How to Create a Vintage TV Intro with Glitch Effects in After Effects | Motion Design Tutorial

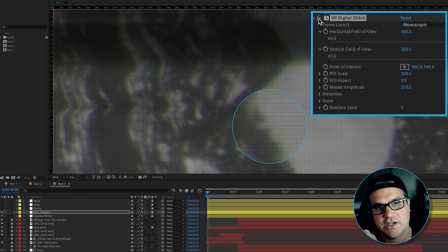If we turn that on, it's like it's shifting the channels and we're seeing more purple and greens. Just like on an old CRT, the pixels aren't completely aligned and things are kind of shifting. On top of that,
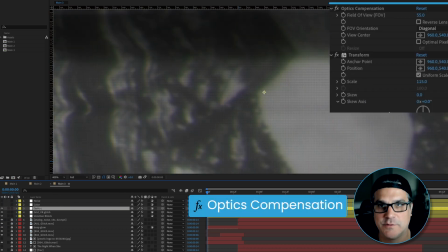we have another adjustment layer called optic, and that's exactly what it is. It's an optics compensation and a transform effect.
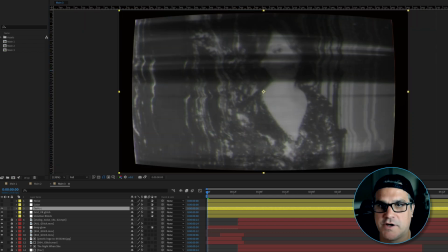So if I zoom out here, this is with optics compensation off, and this is with it on, and it's just kind of stretching that image to make it look like it's part of a CRT monitor. And then we're using a transform effect on top of that,
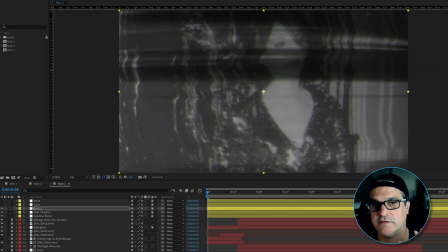scaled up to 115%, so we can don't have these empty black edges around. And that's all it is, very, very simple. On top of that, we have an adjustment layer for color. And the first color effect applied is Lumetri color.
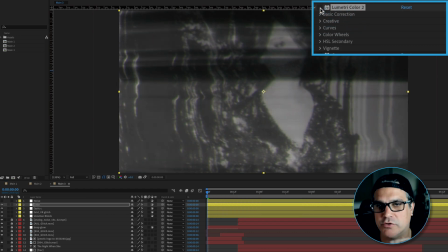And if I turn that on, it's gonna take it straight out of that kind of purple, green, black and white world into more of a bluish tint world.
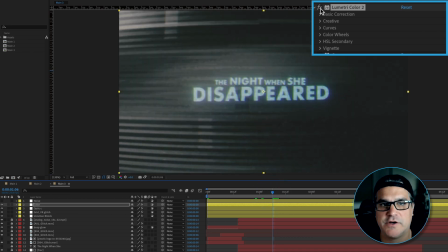And we can really see that like here. So if I turn the Lumetri color off, you can see it's black and white and then kind of like that blue tinted type. If I turn it on, it's bringing everything into this kind of bluish teal world. And then the curves is just a very simple contrast curve.
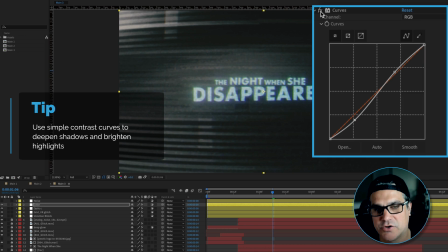And if I turn that on, it just creates a little more contrast, a little darker in the blacks, a little brighter in the whites.
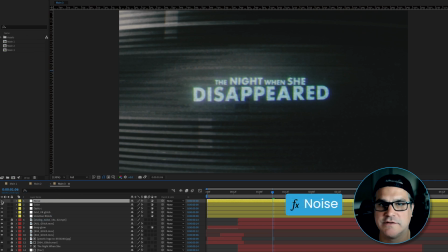And then our very last layer that we have applied here is a noise layer. Again, it's just an adjustment layer with noise set to 10%. And what that noise layer does is it just kind of blends everything together.
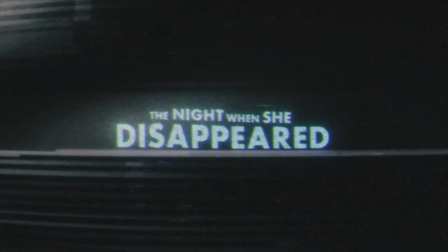So now if we preview this, I'll show you what we have. And there's our final piece, right?
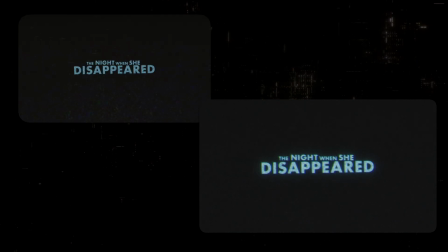You can see where it started and where it ended up, just by adding some really interesting glitch textures, applying
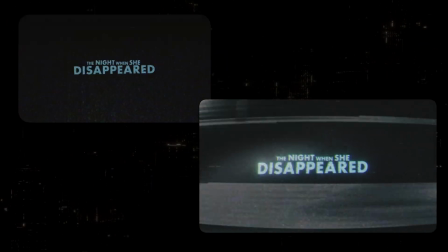a series of layers of effects and then finishing effects over the top of everything to really kind of polish it and bring it to that next level. So I hope that you enjoyed this tutorial. I hope that you learned something new. My name is Cameron with Motion Science, and I will see you in the next video.